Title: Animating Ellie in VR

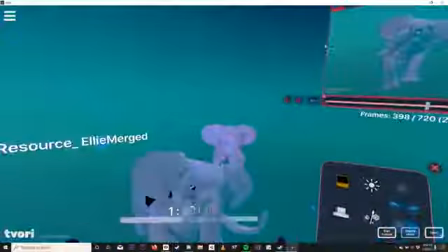1254s
Okay, so we'll do a little bit more with the ears, but I'm pretty close to
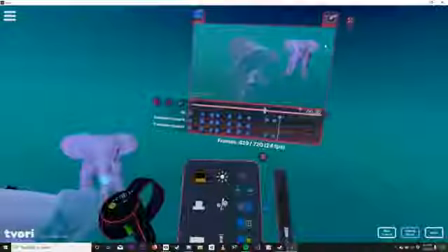1261s
calling it a day for now. So easy way to do that is right here, right?
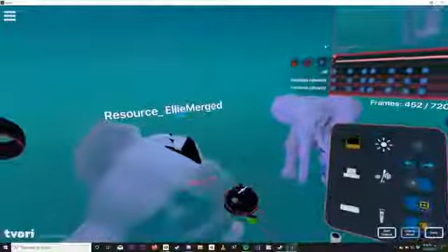1267s
And I can just pull back further.
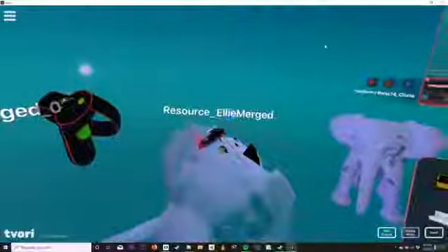1274s
Same with this one.
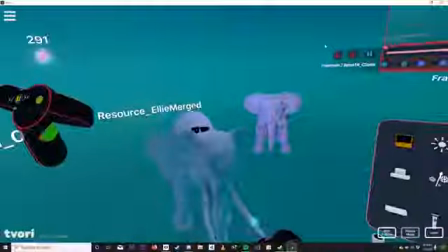1280s
Oh, what is that? What's happening there? Say I saw a little pop, little tiny pop.
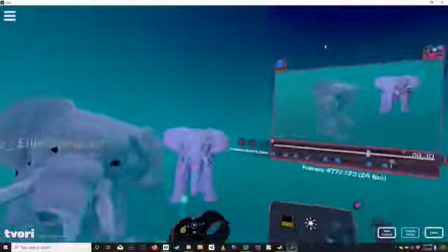1290s
Okay, where is that happening?
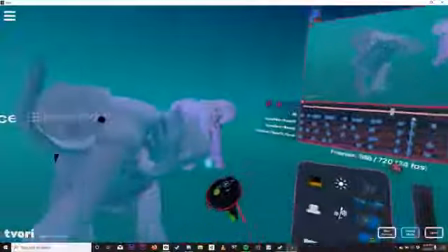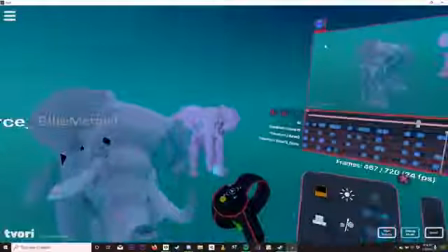1298s
Huh.
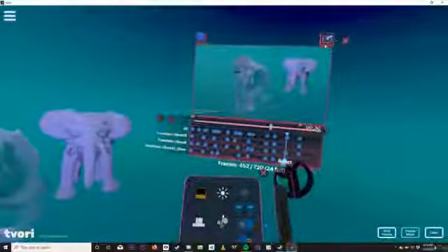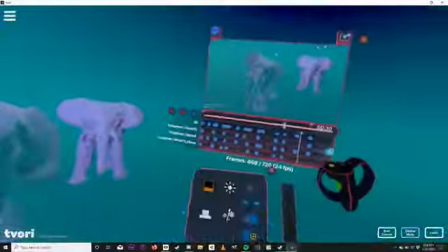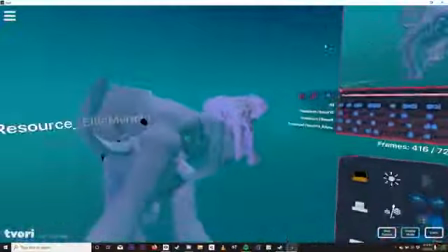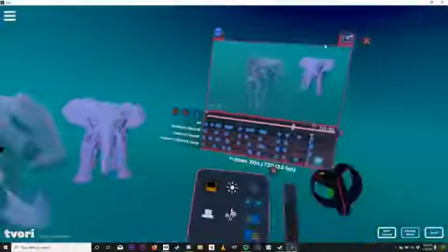1315s
Okay, where's that bone? Cool.
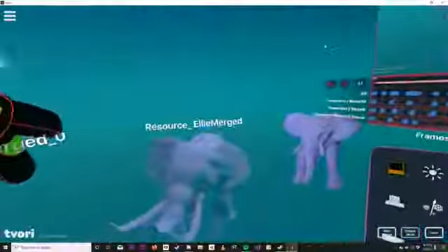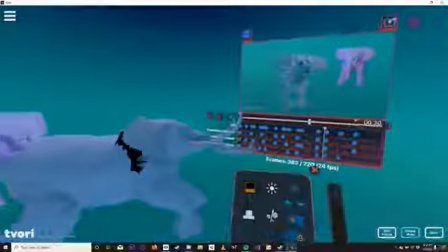1326s
All right, I said 600. Let's stick to around the 500 mark. I don't actually think it needs too much more than that.
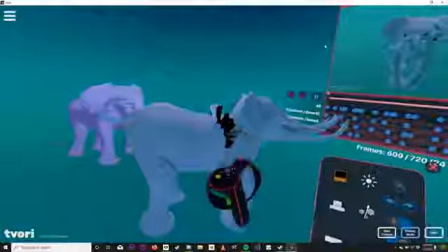1332s
Plus, I want to see what's going to happen to this chunkage here.
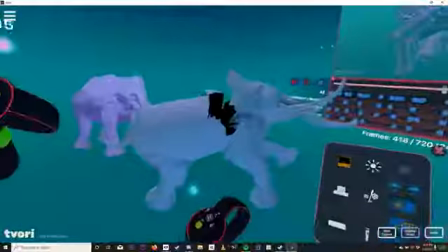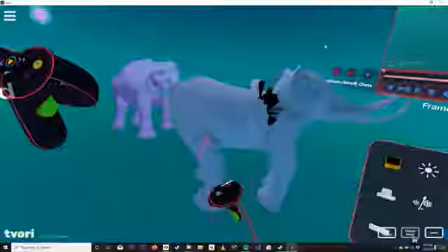1342s
This should have a little amount of animation on it. There we go.
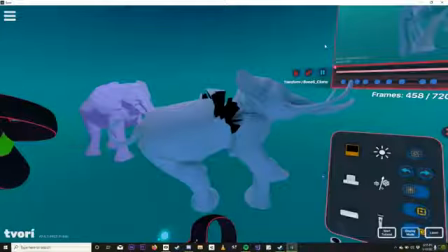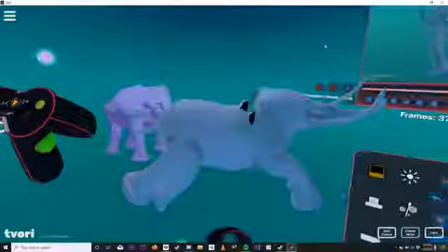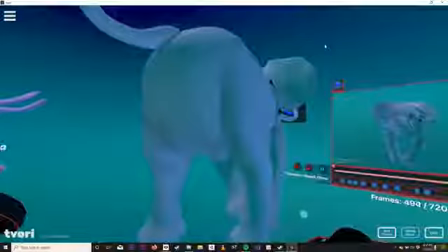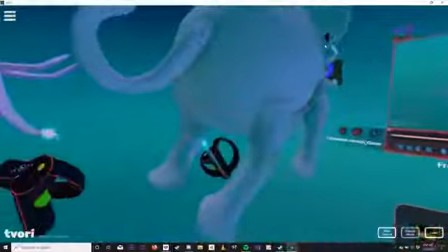1364s
Go to the middle of that and pull in.
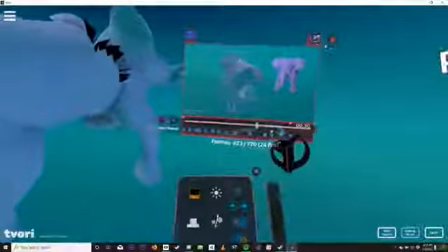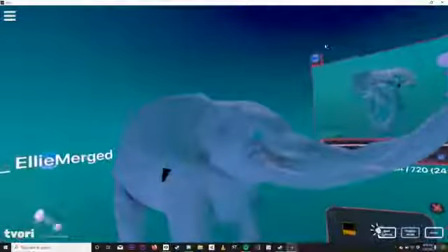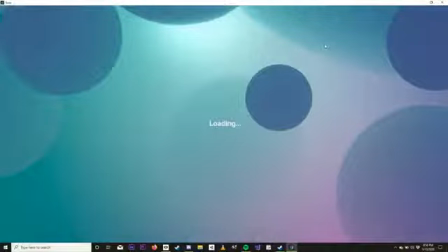1381s
All right. I'm going to save that. I'm going to play it all the way through.
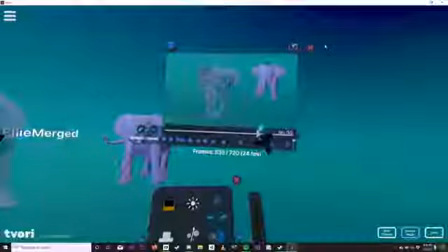1391s
Say it's about here, 528.
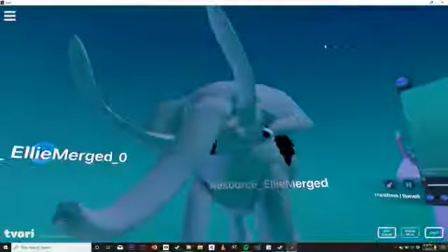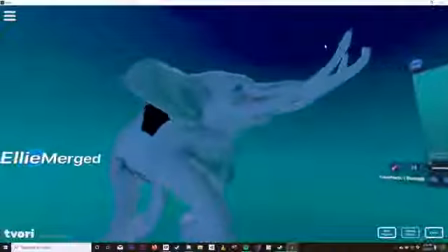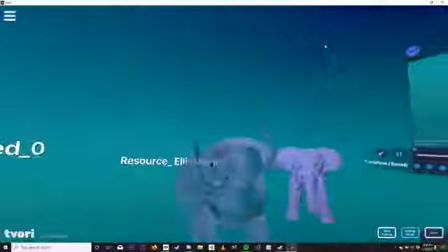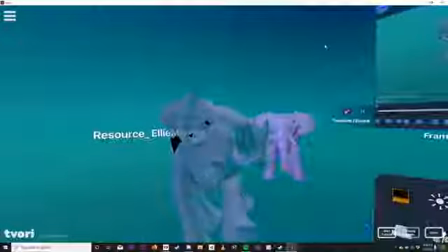1411s
Hey, baby girl.
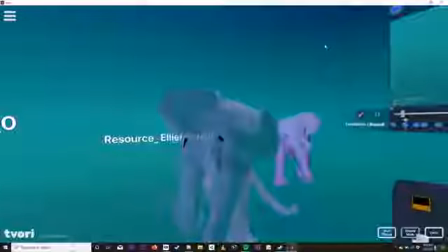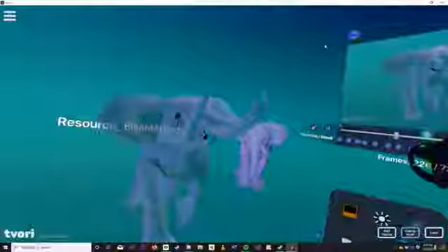1421s
So I'm kind of watching around the 300 mark how much she changes. So right around there.
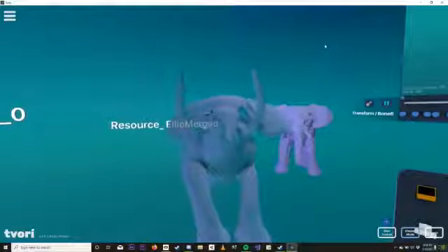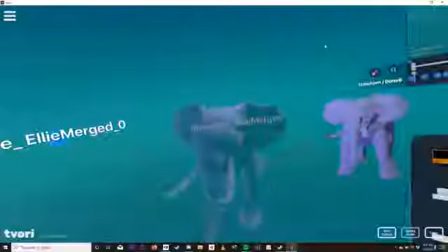1434s
Yeah. She does feel a little bit more curious there, and then it'll loop back and forth between those points.
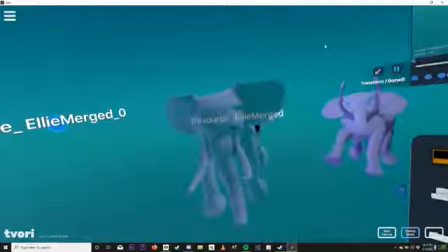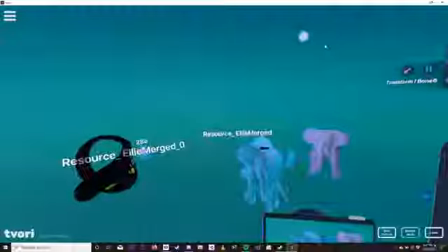1446s
As you can see, I gave it a little bit of a bounce there, a little bit of a floating quality.
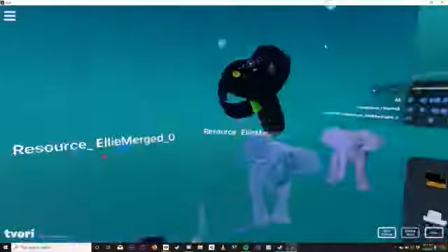1453s
In fact, let me just check in on that and see. Yeah, let's continue doing that.
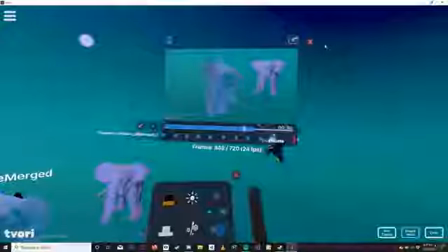1459s
So I'm just going to do that throughout, just a nice little, because that also gives the particles their life too. Anytime there's any kind of physical movement,
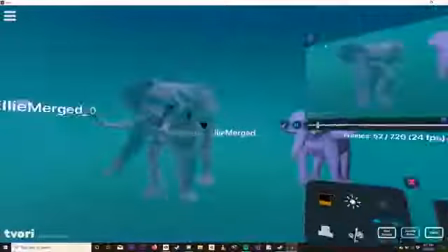1471s
if you're curious, that's all being done with the visual effects graph.
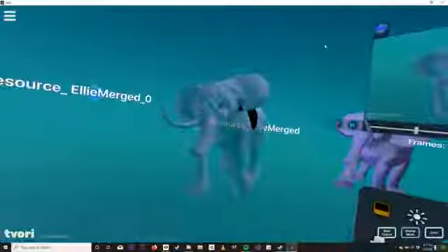1476s
I won't bore you with all the details in terms of going to Unity and doing all that, but
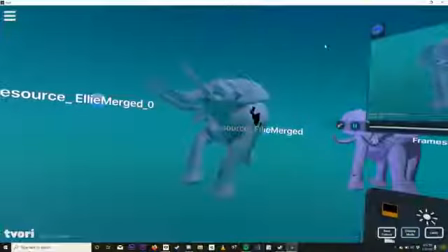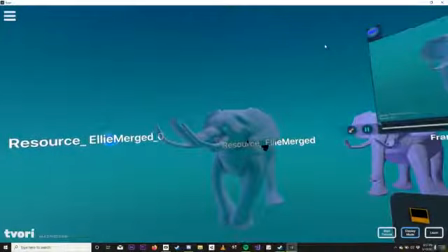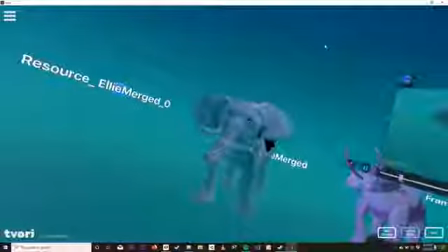1496s
okay.